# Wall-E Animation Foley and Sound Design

It makes him just that much more knowledgeable about what are the options, you know, what has been done and what could be done that hasn't.
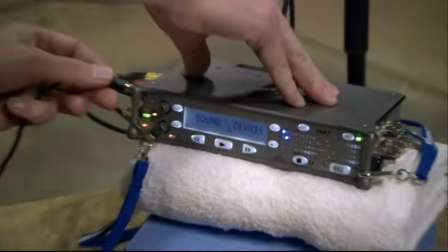8:29 He's a bit like Mr. Wizard, you know, where you'd stop by his lab, he'd be like, oh, Angus, I'm glad you decided to show up.
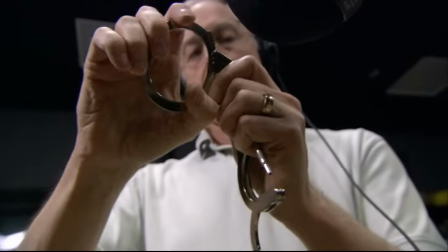8:36 I'm working on the sound effect for Wally's treads,
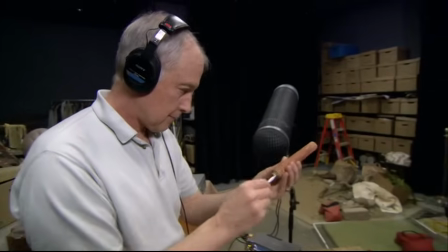8:39 and I'm combining the sound of a chinchilla mating with a wildebeest driving a cement truck. It was something new for us also at Pixar that we had a sound designer in-house on a film before post, you know? It was a little funny at first for me when Andrew would start evaluating sounds that I
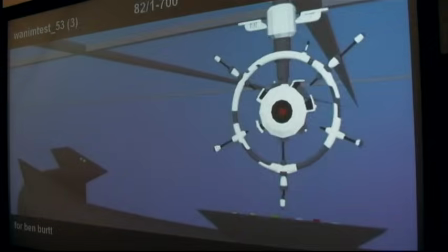9:02 was making.
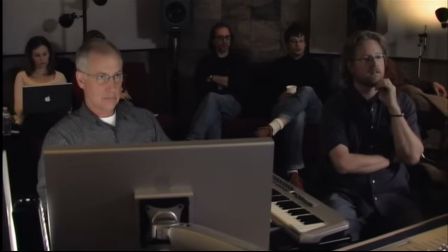9:06 He would show up and five or six other, a group would show up and they'd all sit around and I'd play one little sound of a door closing,
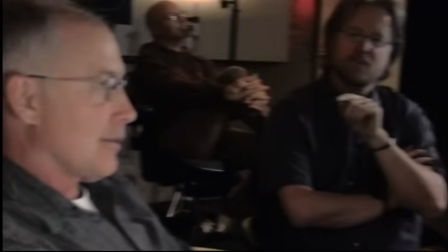9:13 click, and everybody would think about it and there'd be a discussion. If it was a softer zip line kind of thing, maybe we could get away with keeping it in there.
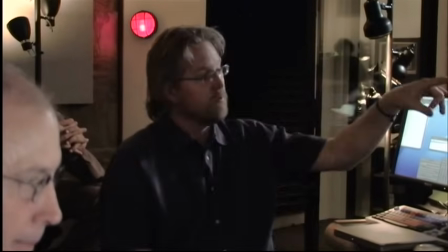9:20 But I think whatever we end up with the final equation, we should let what his job is win out. We're dealing with sound effects on our initial rough storyboard reels to a level of commentary and critique that I would usually wait for post-production.
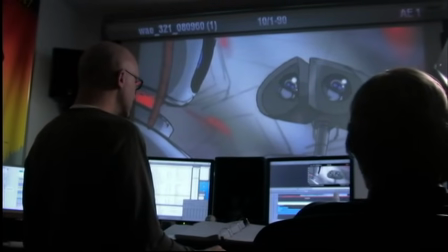9:34 That's a little too kazooey. You just want a more sort of almost Eve-like, whoom, you know, kind of glow.
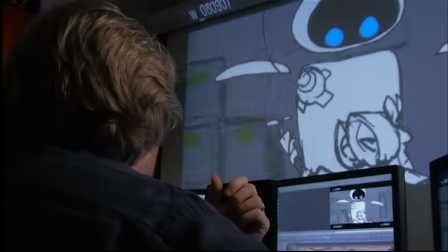9:41 If that squeak sounds kind of sad and you never meant it to sound sad, it'll throw it that way. So you can't ignore it.
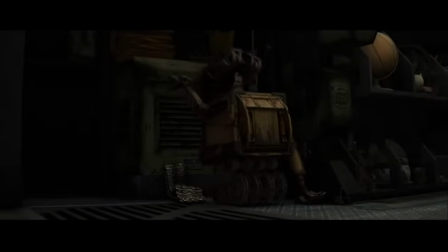9:53 When Ben came on, he had to really figure out what's the overall language in this movie for these types of characters, and how does that fit into the overall soundscape that we're designing for the film. I usually first think, if these objects, places, or robots, or machines really existed, what would they sound like?
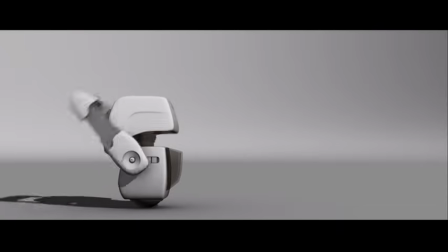10:24 How would they be powered? What would be the actual physics of how they work? But if I find a sound isn't working within a scene, I'll abandon the science and go with what works emotionally. He's so thoughtful about these things that he creates that really almost wouldn't need a logic, except that the only reason they are great is because they have a whole logic and backstory. It's what makes what he does feel real.
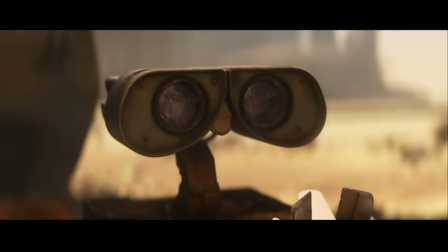10:56 It makes you believe it. Wally has a multitude of motors, and he very deliberately picked out different sounds for each of these movements.
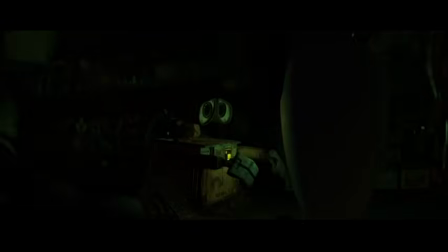11:08 And they can be orchestrated together to punctuate the emotions with sounds that are justifiable as part of his function. And really, once he came on and started developing the core sound of Wally, we were just like, yes, you know, this is what we were looking for.
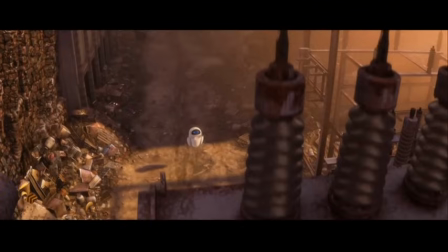11:34 We've always tried to give Eve kind of very soothing, high-tech, quiet tonalities, almost like little bits of music.
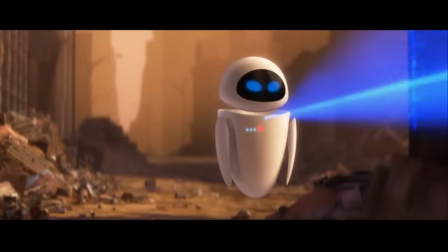11:42 And there's a mystery, there's a sense of energy and enchantment with her, but it's kind of a soft kind of background kind of idea with sound, and it's emotional. All of them have an array of sounds that are character-based.
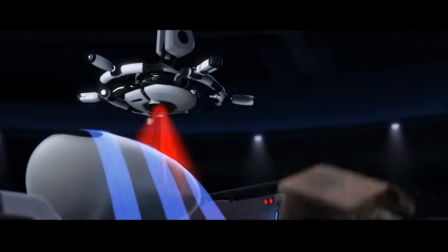11:59 The autopilot is filled with bells and whistles and many big motors, and he's multitasking like no other character. So there's always some sense of activity and calculating going on.
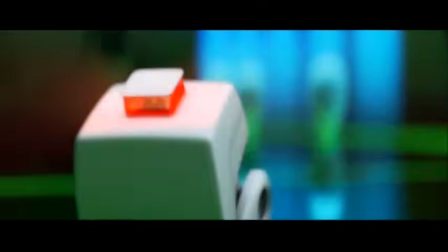12:14 With Mo, he's sort of a nervous little cleaning droid, so often he's revving his motor a little bit, like he's eager to do something else.
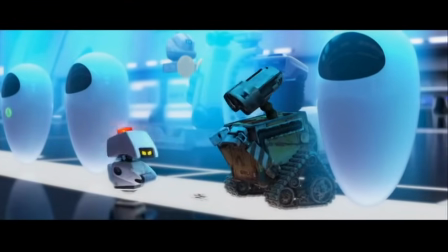12:21 The little snippets of sound keep him frenetic.